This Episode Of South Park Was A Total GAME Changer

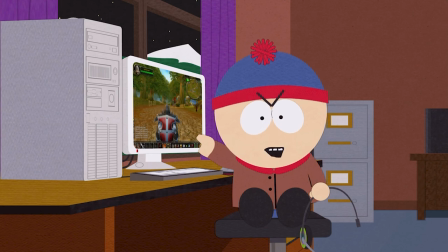(4:09) I'm logged on to an MMORPG with people from all over the world and getting XP with my party using TeamSpeak.
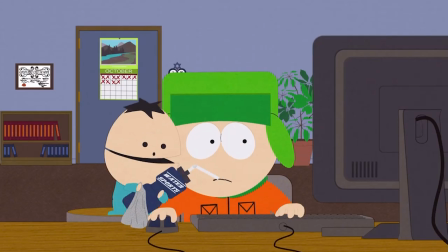(4:15) I'm not an Artard.
As we now have a firm understanding that this episode will be bouncing back and forth between World of Warcraft and the real world.
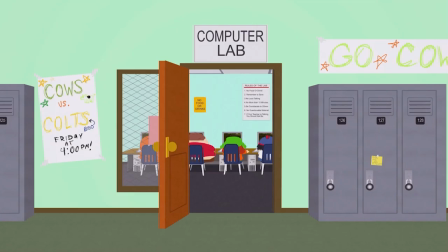(4:22)
This is one of the only times South Park changes its animation style. They could have very easily created a World of Warcraft using South Park's style of animation.
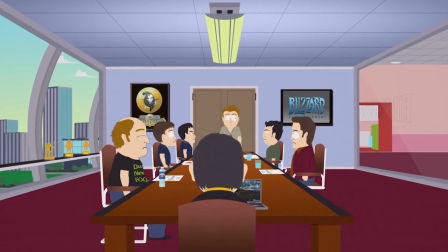(4:30)
However, the decision to utilize machinima and assets from Blizzard themselves to construct an in-game world
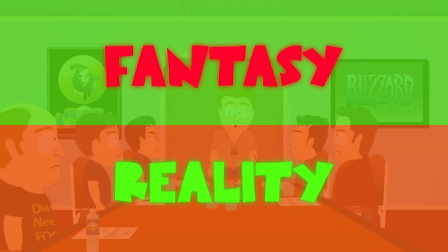(4:36)
creates a rigid dichotomy between fantasy and reality that really drives this point, and in turn the comedy,
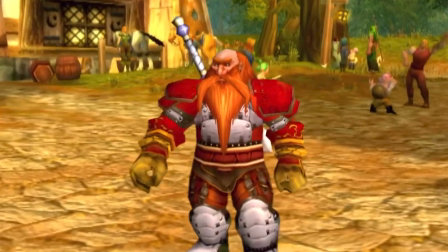(4:43)
home to the viewer. All of this setup work is done in the first two minutes of the episode. It's extremely efficient and helps us get to the fun faster.
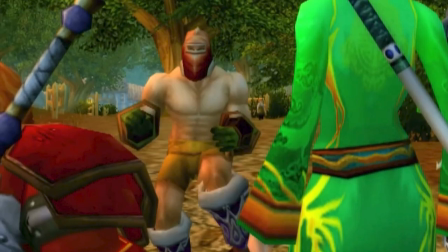(4:51)
The first unusual thing is established when the aforementioned weird shirtless guy kills the avatars of Stan,
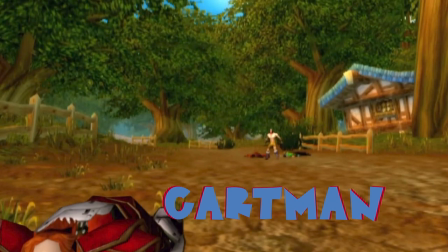(4:56)
Kyle, Kenny, and Cartman, thus breaking the rules of World of Warcraft. This shouldn't have happened, so it stands out as being kind of weird.
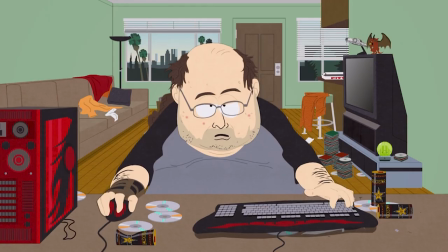(5:04)
The shock of this event triggers a largely emotional reaction from the boys. They are shocked and agitated.
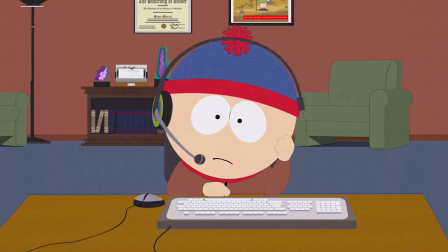(5:10) Who is that guy? Whoever he is, he is one tough badass.
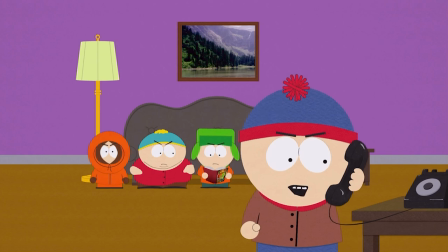(5:15)
This emotional reaction is what really clues us in as viewers as to what is unusual about this situation.
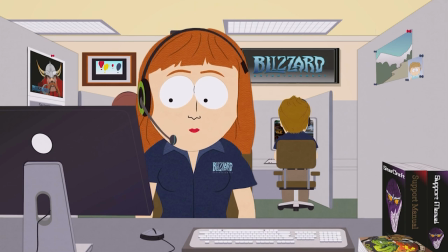(5:21)
Now that the base reality of this episode has been established and the first unusual thing has been identified,
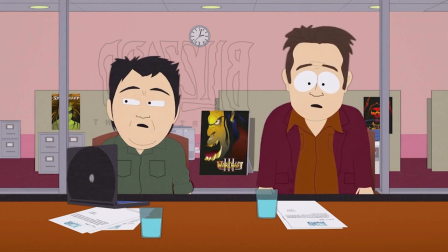(5:27)
the writers then move into the more fun parts of writing in this style, which are pattern and heightening.
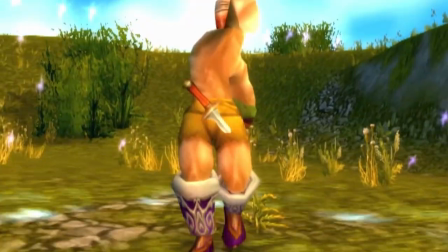(5:32)
The writers begin to venture out and explore the world that they have started to develop. There's a phrase for this as well.
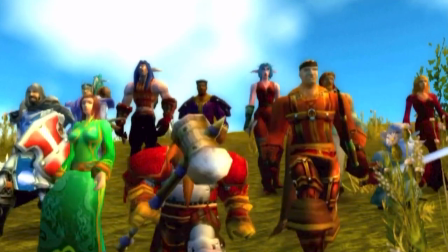(5:38)
If this is true, then what else is true? This is the question comedy writers need to ask themselves when they are creating patterns within their stories.
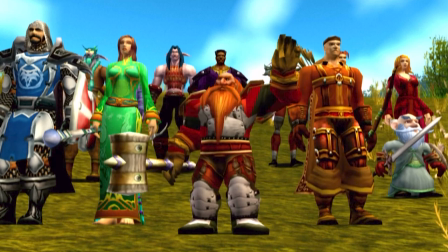(5:46)
This thought process allows for a rich exploration of what makes the episode so fun within the context of the presented reality.
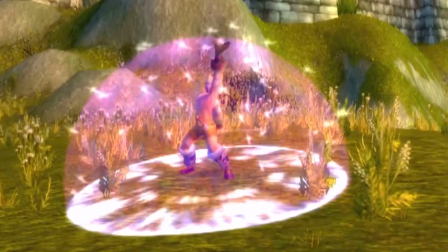(5:53)
If it is true that a player is able to break the rules of World of Warcraft,
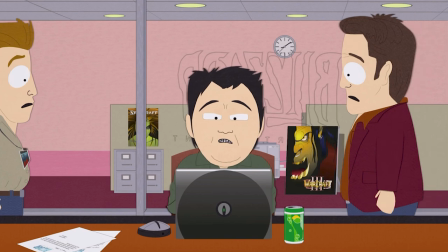(5:57)
then surely it must be true that the company who makes the game is aware of it and is currently making attempts to solve the issue.
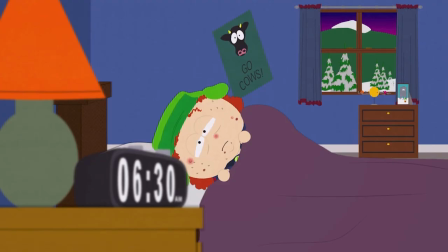(6:03)
And this is where the tool of mapping comes into play, playing an idea out through another scenario's language and objects.
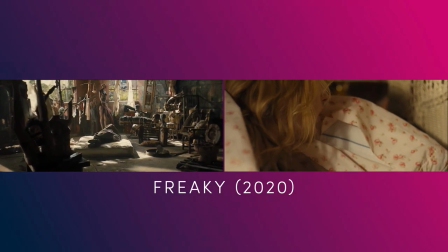(6:10)
Take the 2020 Vince Vaughn horror comedy Freaky as an example.
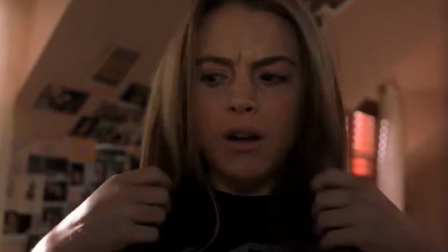(6:14)
They map the body swapping plot of Freaky Friday directly over a film like Friday the 13th,
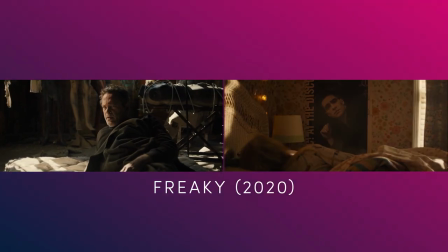(6:19)
and the result is a high school girl swapping bodies with a seemingly unstoppable killer.
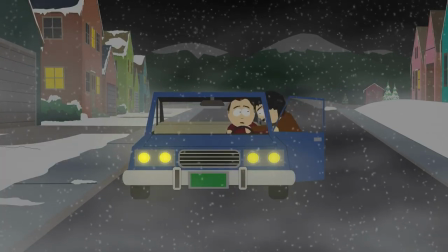(6:24)
In the case of Make Love Not Warcraft, they map a relatively stereotypical end of the world scenario directly over the maintenance and gameplay of World of Warcraft.
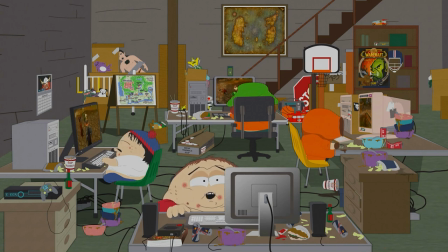(6:33)
And they call it out in an overt manner throughout the episode. And this gives the writers a roadmap of how to handle and play with the remainder of the episode.
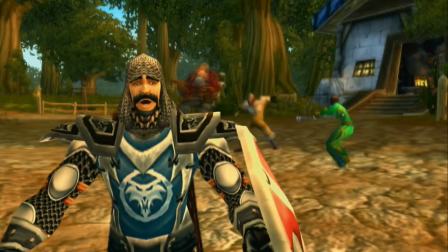(6:41)
Once this is all established, the comedy of the entire episode becomes easy for the viewer to follow and easy for the writers to heighten.
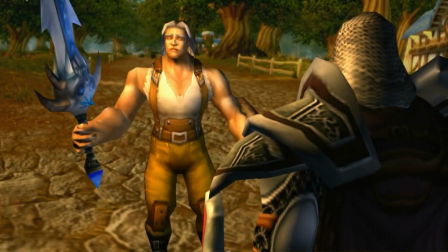(6:47)
We sort of feel like we've done the work along with the writers to get to where we are at.
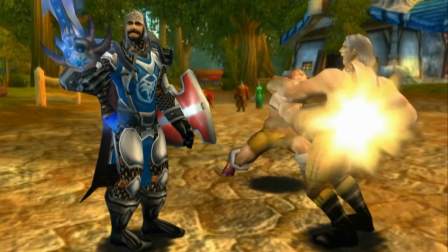(6:51)
Because this work was done so well, the writers have now earned the right to do all of these sort of outlandish things we see throughout the episode.
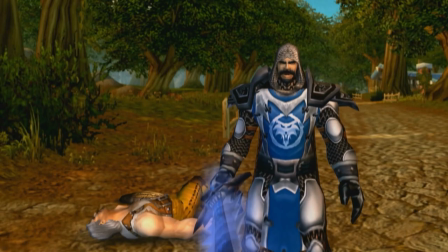(7:00)
The remainder of the episode is mapped directly over the plot of any call to action in any film and presented in an extremely truncated format.
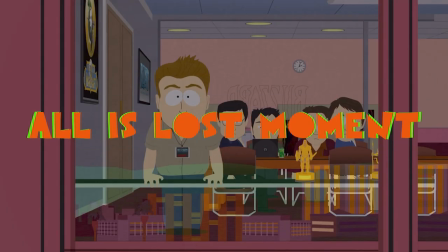(7:08)
There's the call to action, the all is lost moment the government can't fathom what is happening.
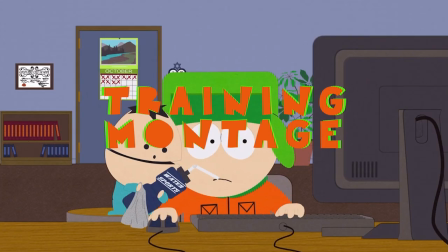(7:12)
There's even a training montage. All of this happens in just a few brief moments,
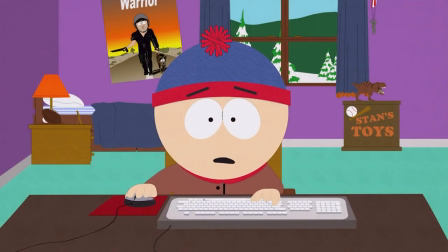(7:17)
all while cutting away to the real world consequences of everyone's actions, which is just gaining a ton of weight in front of their computers.
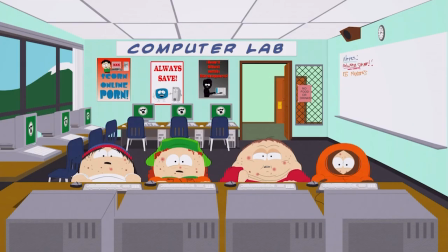(7:23)
The work the writers do here leads to a pretty amazing climax.
Looks like you're about to get pwned.
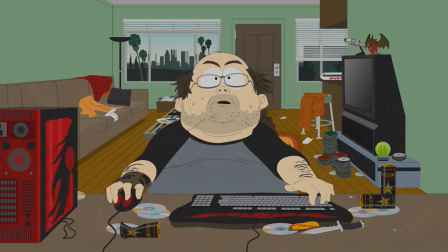(7:31) YAAAGH!
Complete with themes of vengeance, justice, Dad?
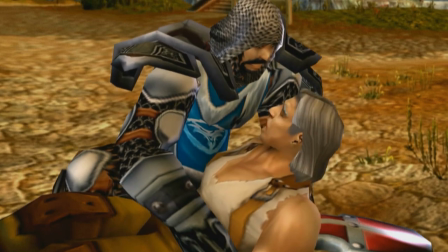(7:36) Dad? Stan! I've never been able to say this before, but I love you, son.
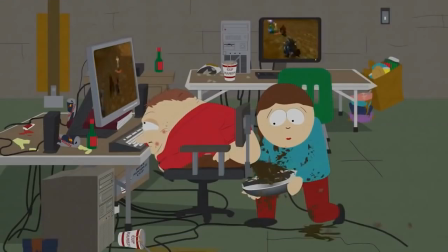(7:44)
And violently pooping into bowls.
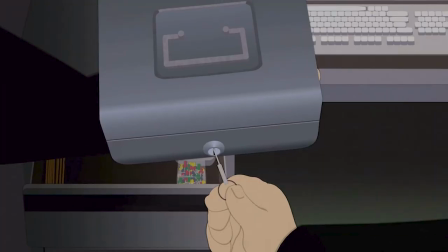(7:47)
There's some nice melodrama to round out some of the cheesier moments, and the episode ends up with one final call-out that they can finally start playing the game.
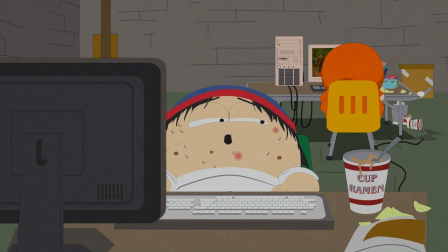(7:55) I can't believe it's all over. What do we do now? What do you mean?
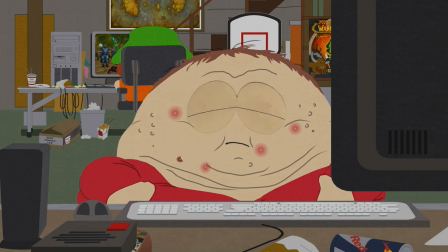(8:01) Now we can finally play the game. Oh, yeah.
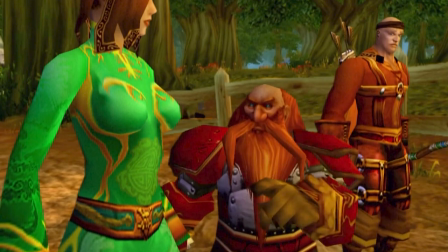(8:05)
OK, Kenny and- Which is an effective callback to the first minute of the episode in which the boys are just trying to enjoy their new video game.
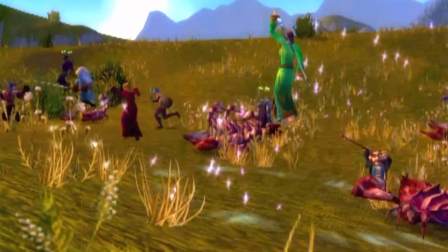(8:11)
It's a nice little bow on top of an episode that feels like it never spends a single second dragging its feet.